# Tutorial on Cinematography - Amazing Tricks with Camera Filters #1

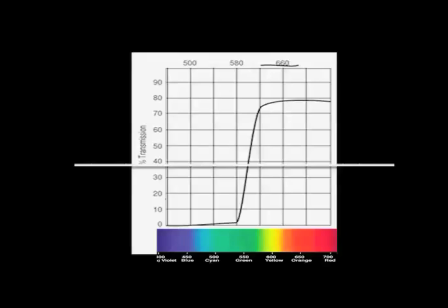263s
But the filter factor is an average of the light lost. We can see orange light is hardly blocked, probably with a filter factor of only 1/16 of a stop. But the blue has a much larger factor of close to 1 stop.
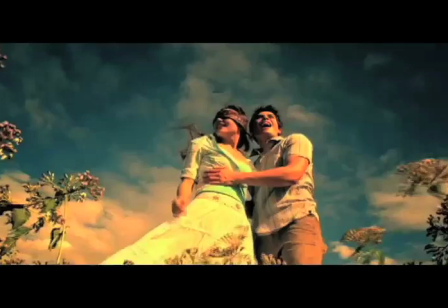277s
So by putting two 85s together, I am actually cutting down quite a lot of blue light.
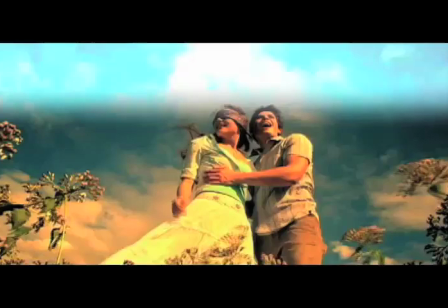283s
In this case, the sky, but hardly altering the exposure of the subjects at all.
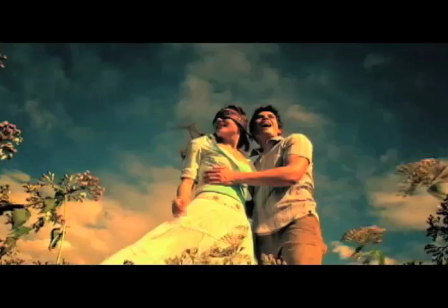288s
That selective filtering of colored light is how I get such a close ratio between the subject and the sky.
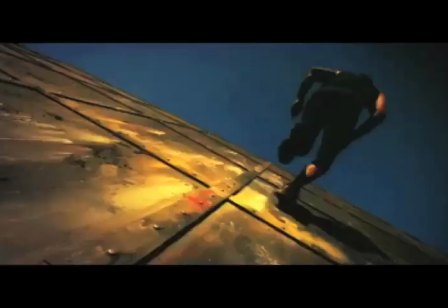295s
This technique can also be applied to data cameras, setting white balance to tungsten and correcting with 85 color corrective filters.
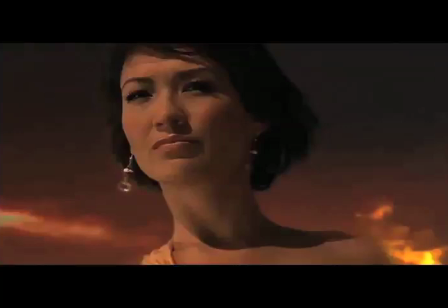303s
All of these frames were still heavily graded, but your colorist can only manipulate the images you give them. Overexposed skies are very difficult to save, let alone manipulate.
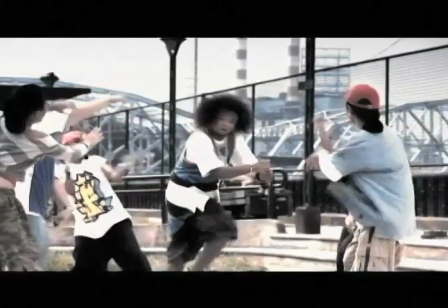314s
There are other ways to balance the ratio or deepen the color of your skies using filters.
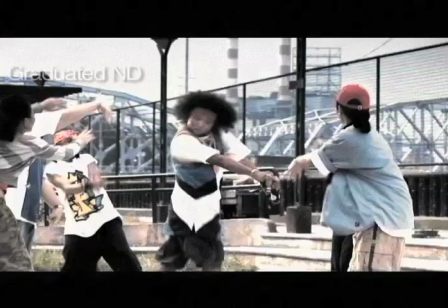319s
This ad was shot on data. I used a graduated ND to keep the sky from clipping out. It was at least 2 stops over my subject. It would have looked like this without the filter.
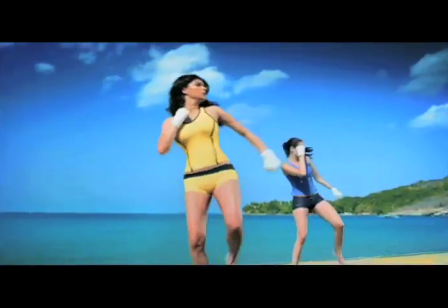329s
I used a graduated ND again here, also on a data project, to darken the upper portion of the sky.
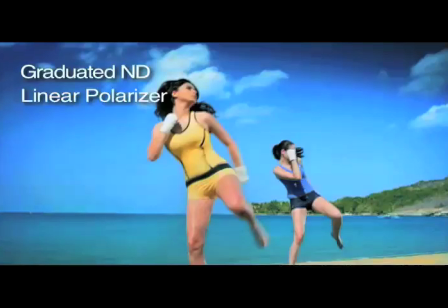335s
A linear polarizer darkened the lower portion. Polarizers are very useful filters that can do so much. And there will be a second part to this tutorial that will feature polarizers as well as other filter techniques.
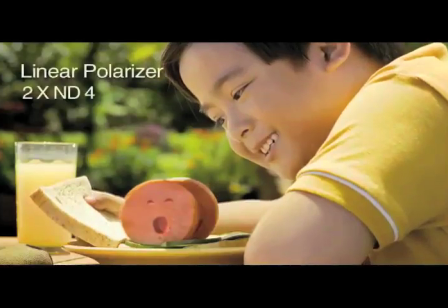349s
Grading has made filter usage somewhat of a forgotten art, and many creative filters are becoming difficult to find.
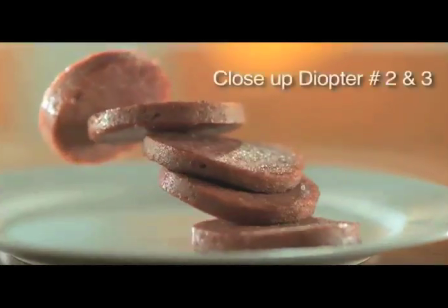356s
I have a filter kit with over 50 filters.
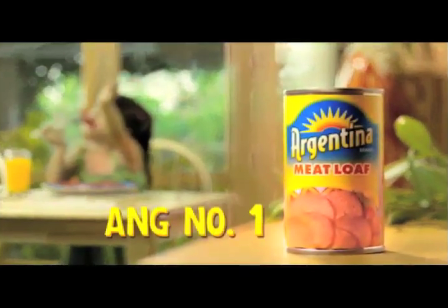359s
Given all the different combinations and configurations possible, I still find myself experimenting, formatting new techniques.
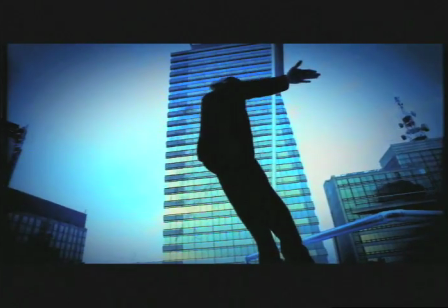366s
I hope this has sparked a little interest in a fading art. Here are some more examples of filtered shots.